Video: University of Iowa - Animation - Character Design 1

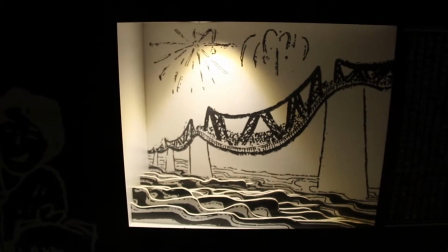So I think this is kind of interesting, the way that the waves are moving as a way to composite or create the sense of movement.
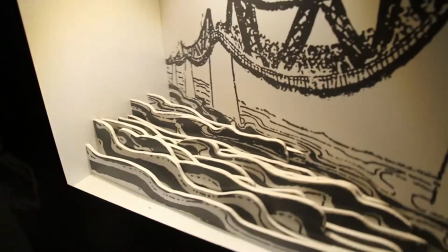So you can see the layers like you would in After Effects to produce that.
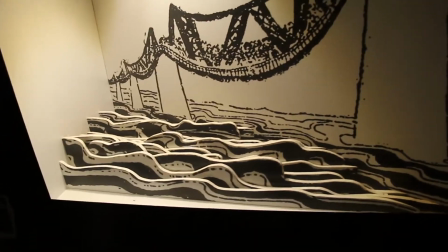So I think it's pretty neat.
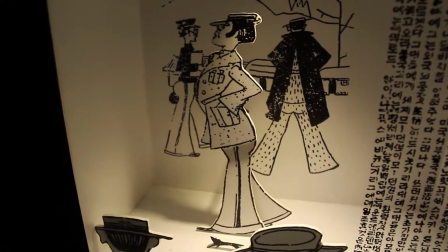So when you're thinking about your character, even though there may be overlapping parts to it, you still have to create what you'd see in the background.
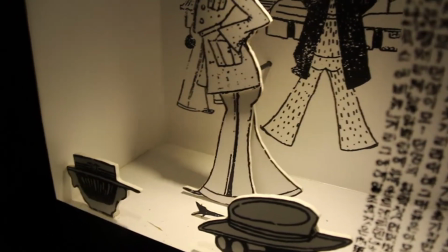So you can see how this is like a puppet.
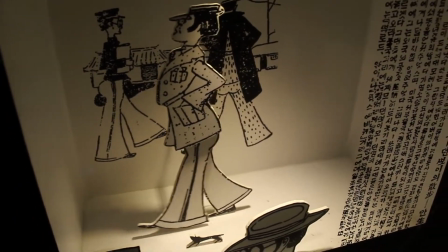And as you're designing in Illustrator or whatever program you choose to,
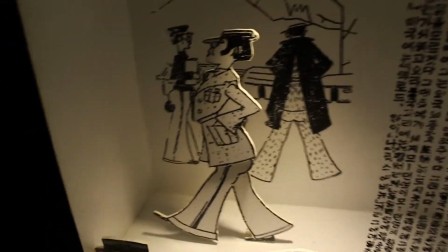you'll notice that, yeah, you'll have to create those elements in case there's any sort of movement.
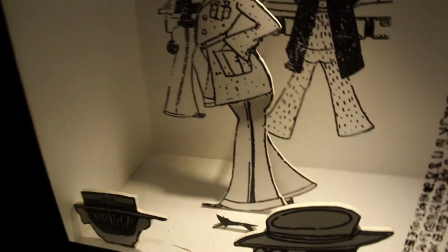You can imagine if you didn't have those lines on that back leg, because the other leg was covering it, what would happen when you did move that front leg.
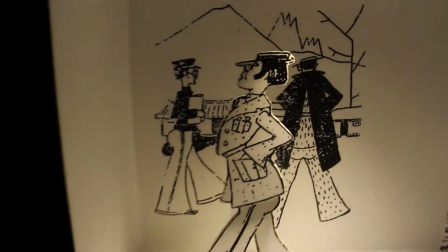Notice too the design itself, I mean there's all sorts of textures that they put onto it.
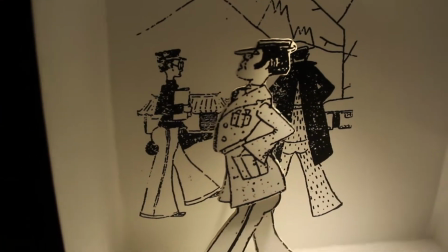So you can decide whether you want to go more realistic or more stylized.
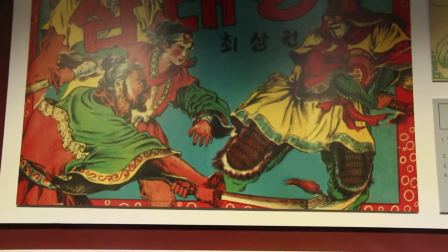So another great example of using style to the design of the characters.
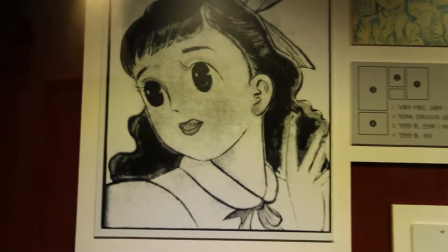So it's really realistic. Whereas in this example, you can see how it's becoming more simplified.
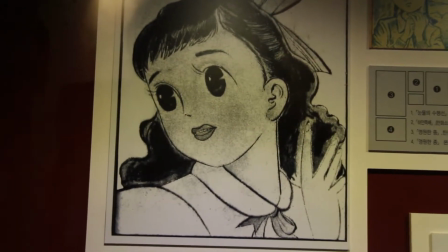The hair does have a lot of texture in it, but you can also notice the use of proportions by
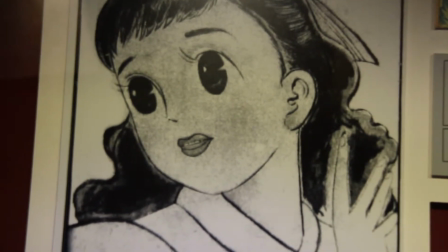enlarging certain elements like the eyes and making the nose small. It changes the context of the character.
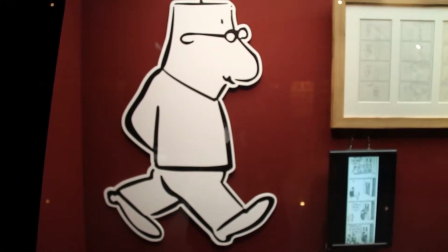So here's another design, really simple. It's becoming more and more basic.
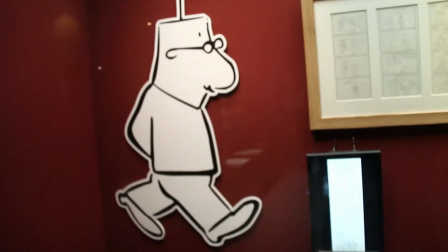At the same time, you could say it's stylized. You can see the little
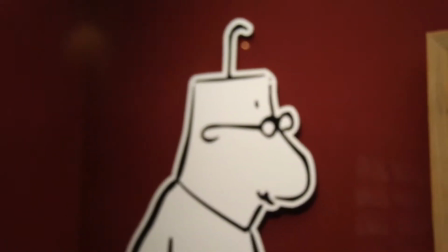additional hair follicle for the character's head,
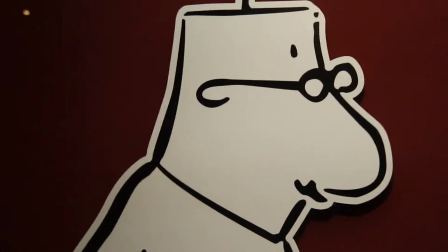and then an additional prop like glasses can suggest that the character reads a lot, or I don't know, like me, plays a lot of video games,
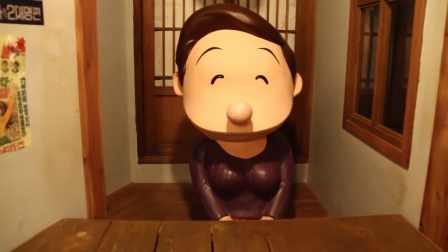or did. Another idea of using proportions, big head. Look at the round nose too.
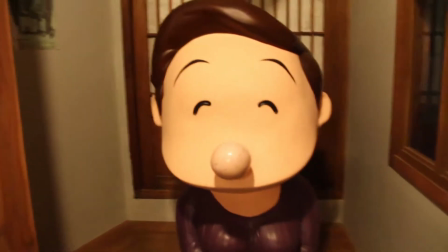So maybe you can use basic shapes when designing characters, and there's almost like this innate
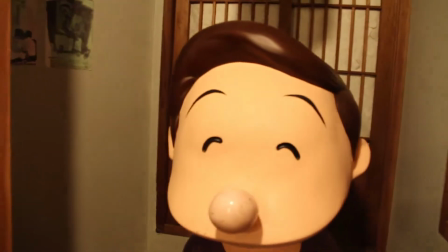contentment in the character's eyebrows, right, and her eye shape.
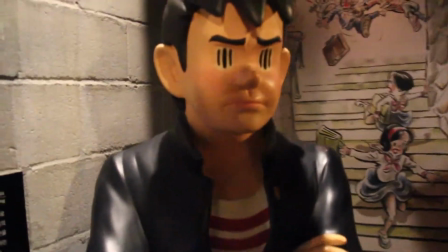Whereas in this example, you can see that there's like 3 eyes. I don't know.
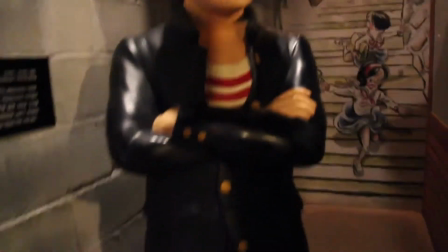This guy is really scary. Crossed arms, you know, in an alleyway.
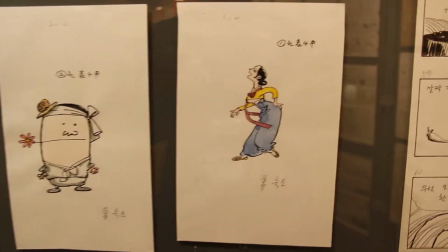I don't know, not good news. We talked a little bit about poses. So you just from that pose, you can kind of get an idea of how this character could behave.
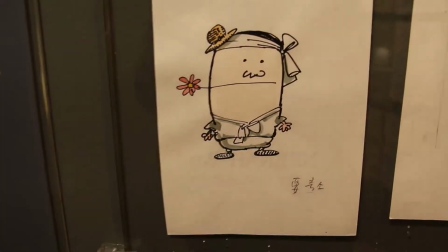Kind of this jolly, happy, a lot of curves. And here's another kind of a fun way of using the type of clothing
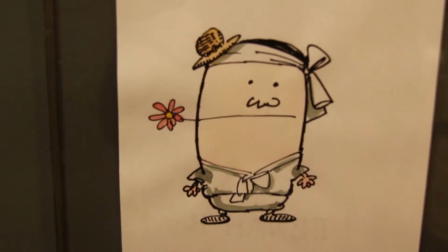to suggest how this character is, and then it's kind of playful with that hat there.
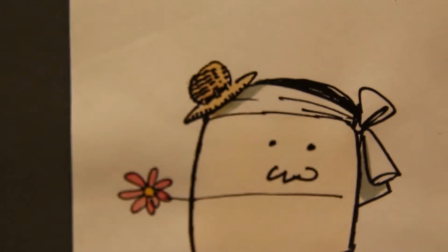Get it in focus. Pretty neat. So here's another design.
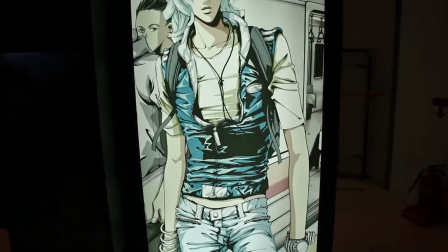You can see how it's really, really technical with all the wrinkles.
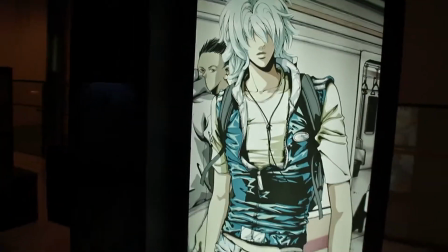All right, so you can imagine if you had to animate that, animating wrinkles would be quite a challenge.
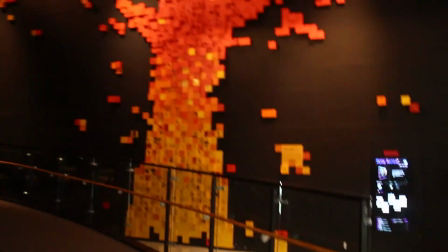Whereas over here, I think this is a pretty neat one, is kind of like this abstract character.
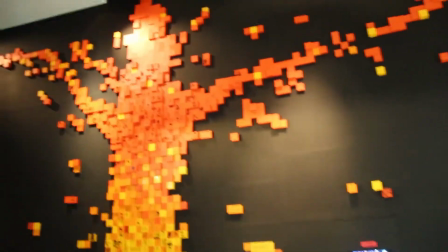Well, I mean, it's probably a tree, but nonetheless, I think it's got some great elements to become a interesting character design.
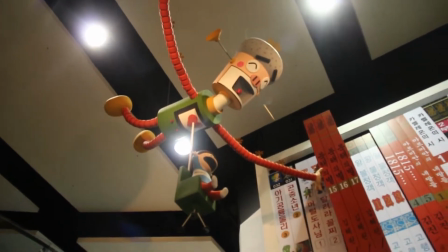Another really interesting character design, the elongated arms, basic shapes for limbs.
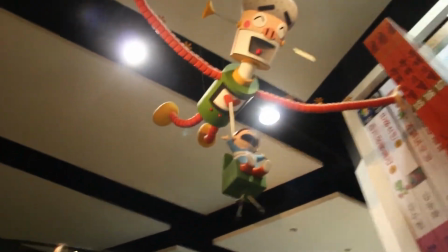Notice the motifs too. You can think about maybe adding those elements like a heart on the chest there.
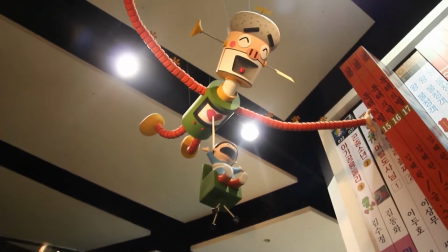I'll help the audience understand the character a little bit easier. It's really an interesting character though.
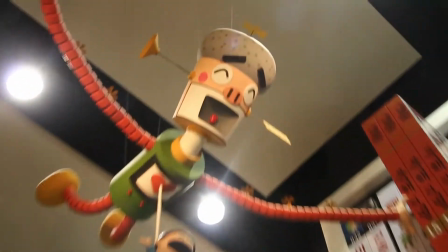I'm not sure what those things are for ears. Another really neat one.
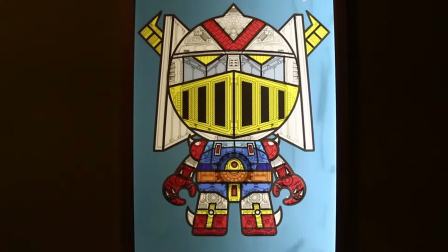Great colors.
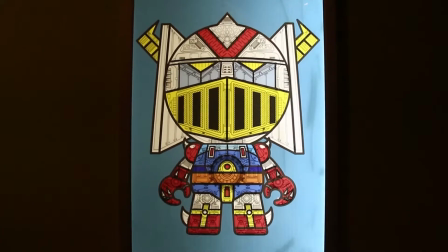It's kind of like a cross between a robot and a knight, maybe, and Strong Bad.
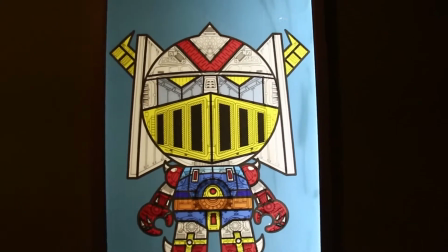So it's really neat. Really original design.
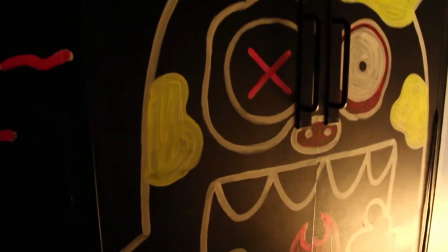Here's that super flat design, similar to what Japan has been doing. I don't know where I am right now.
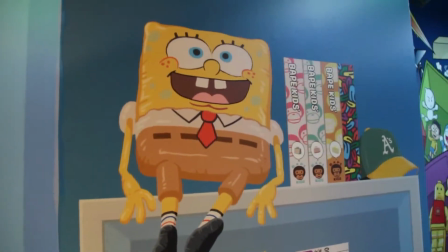SpongeBob looks a little dopey, you know, those 2 teeth, that just sells it. And then the funny socks.
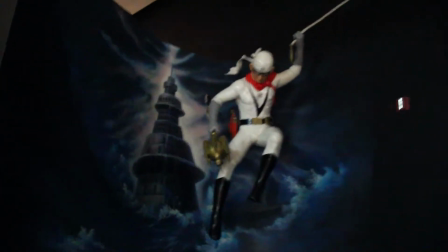Another really neat design, definitely a lot more human. A little bit more realistic.
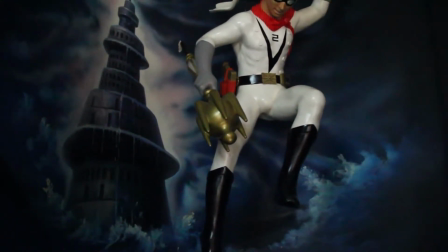Great pose, and notice the use of accent colors along with the white and black.
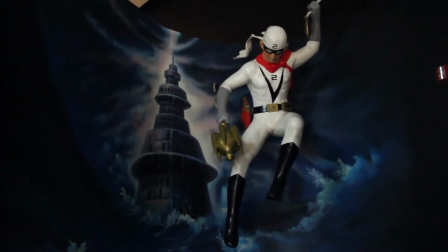So that red really pushes the character design, and that flowing
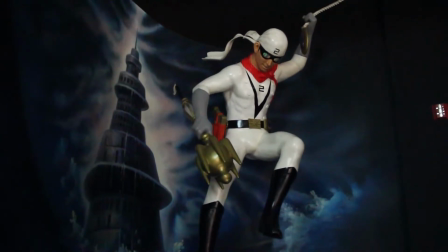headband is working well along with that scarf, so pretty neat.
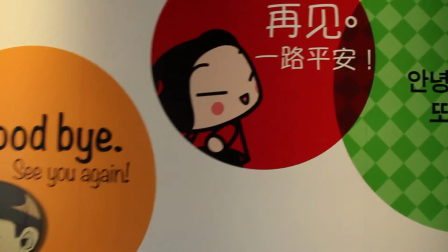Some more super flat designs. You can think of how this character, since it's 2D, doesn't need to have a lot of details.
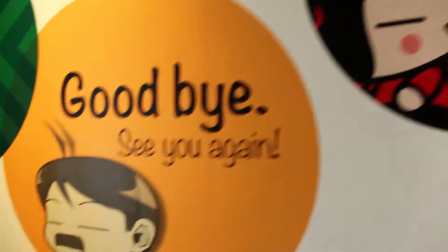It's missing nose. Same with this character, missing a nose.
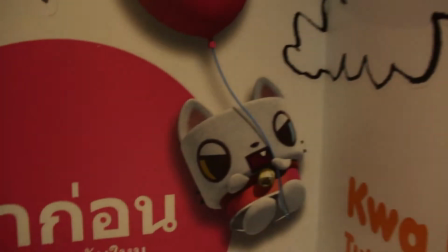Here's a 3D version showing texture and things like that with the balloon.
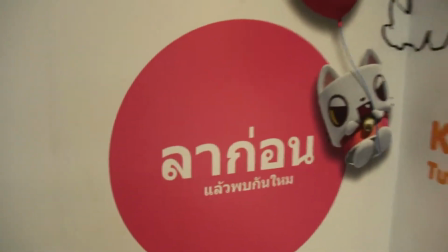Very playful and fun. There's some tight writing. Look at that.
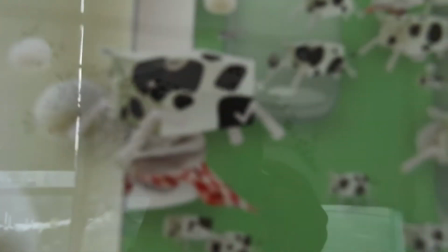This is pretty neat too, the way they're using found objects to make it into a cow.
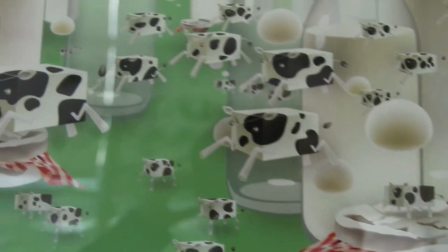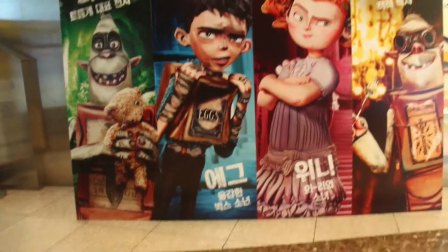Showed you a lot of Korean and Asian influence type of design so far in this video,
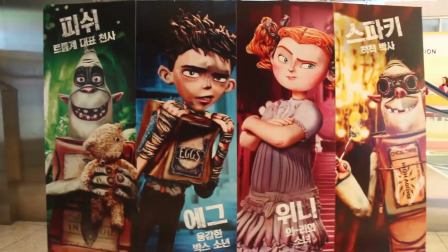but of course you can't forget about what's happening in the States.
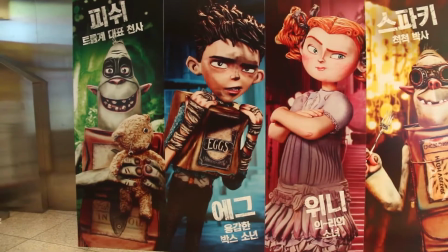So of course Boxtrolls with their different designs I think is really neat.
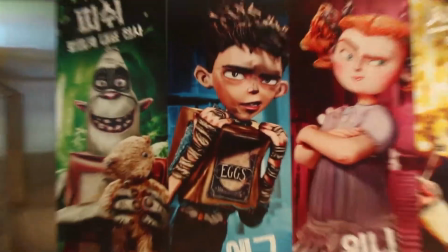I especially love Egg. It's this
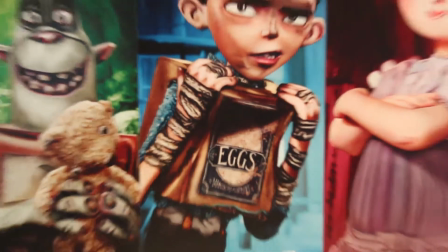packaging of a circle within a box within a human. So there's really something nice about that, and his eyebrows are really
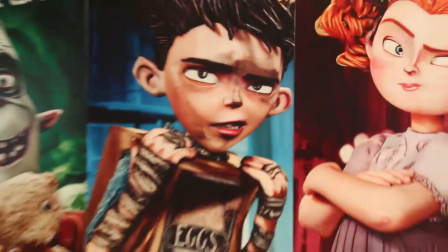a nice touch for us to really feel for this character. I'm not a huge fan of the Boxtrolls themselves.
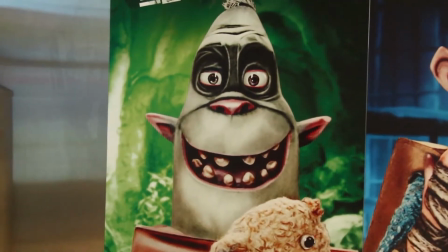I think they're kind of creepy looking, but you can see how they're so unique in that way, and they're all a little bit different.
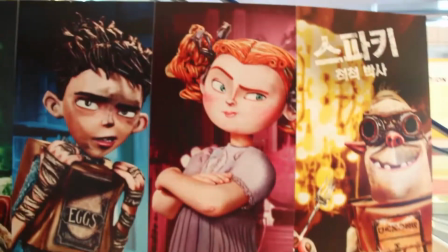So that one's Fish. There's the helper, and she's a redhead, a little bit of an edge.
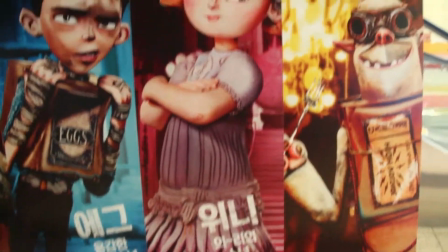And you can see, man, the character's expression and the clothes that she's a little bit well off. And there's the Boxtrolls.
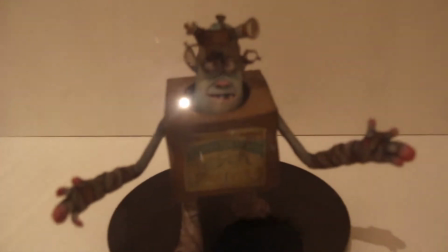Pretty neat. Each one's a little bit different, kind of like the Seven Dwarfs.
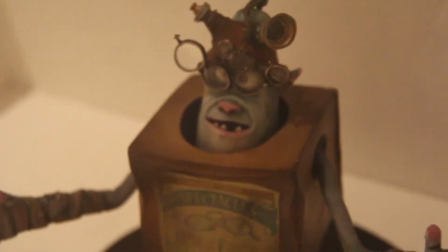So this one has got a neat headpiece. This one's a really neat, cute character too, based on the shape.
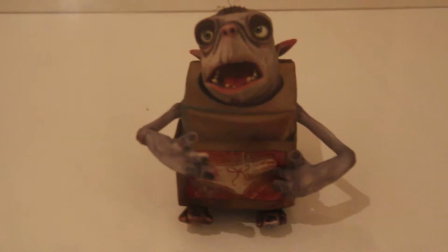It's a little bit rounder, less tall. This is a really tall one.
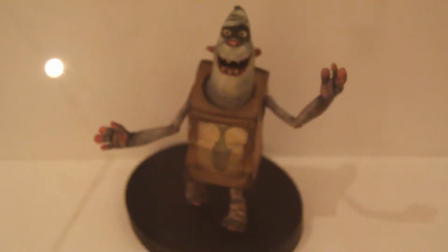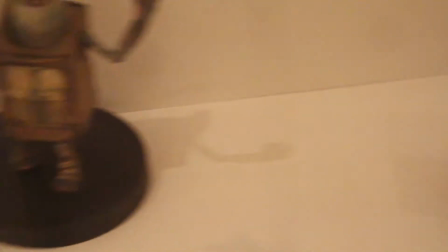They're all a little bit different in color too.
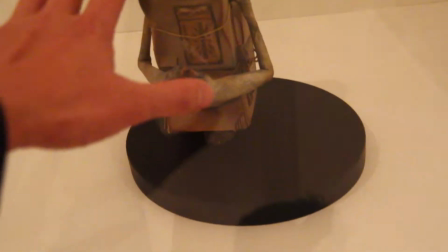And just to compare my hand and the prop, they're pretty much the size of a hand.
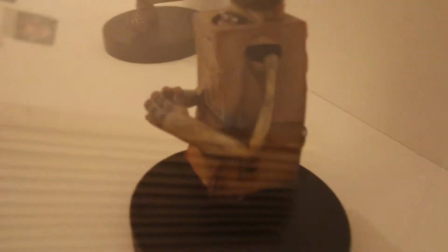And I don't know, I'm not sure if this is the ones that they use to animate with.
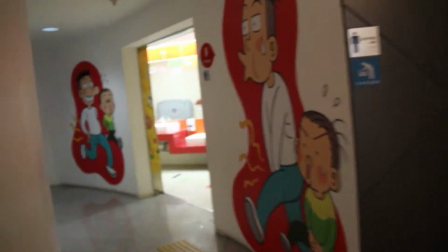I'm in the Cartoon Art Museum. It's probably the biggest cartoon art museum I've ever been to.
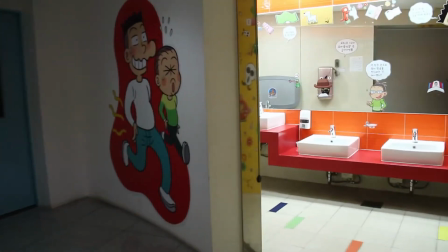Look how cool this bathroom is.
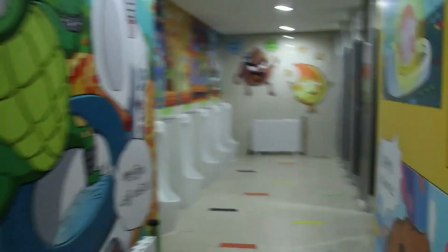Wow. And it beeps when you walk in.
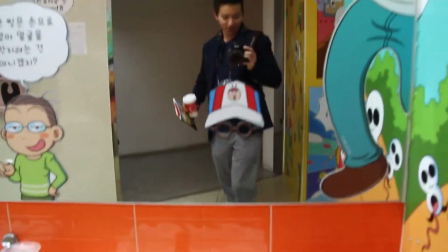Isn't that neat? So you can kind of like, if you're a little kid, you can go down like this, fit yourself in there.
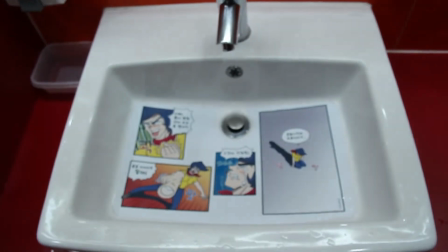And there's even cartoons in the sink. Wow.
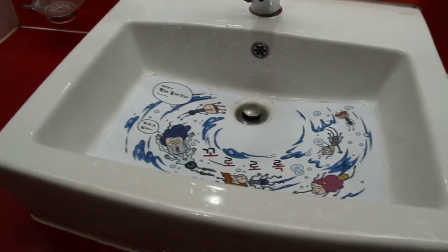This one too. How cool is that? That's funny.
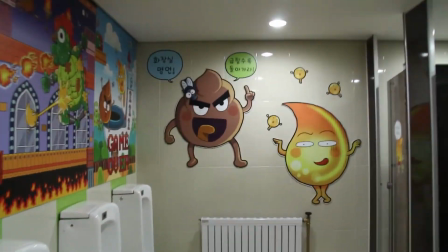I'm not sure what the characters are saying. I guess that's Pooh and Pea.
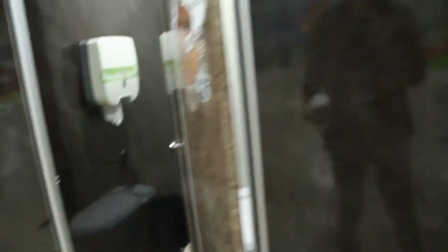I wonder if there's anything inside. Nope. Nothing. Oh, and they go on an adventure together.
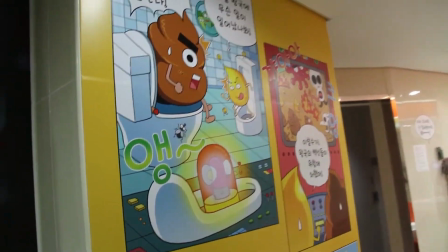That's too funny.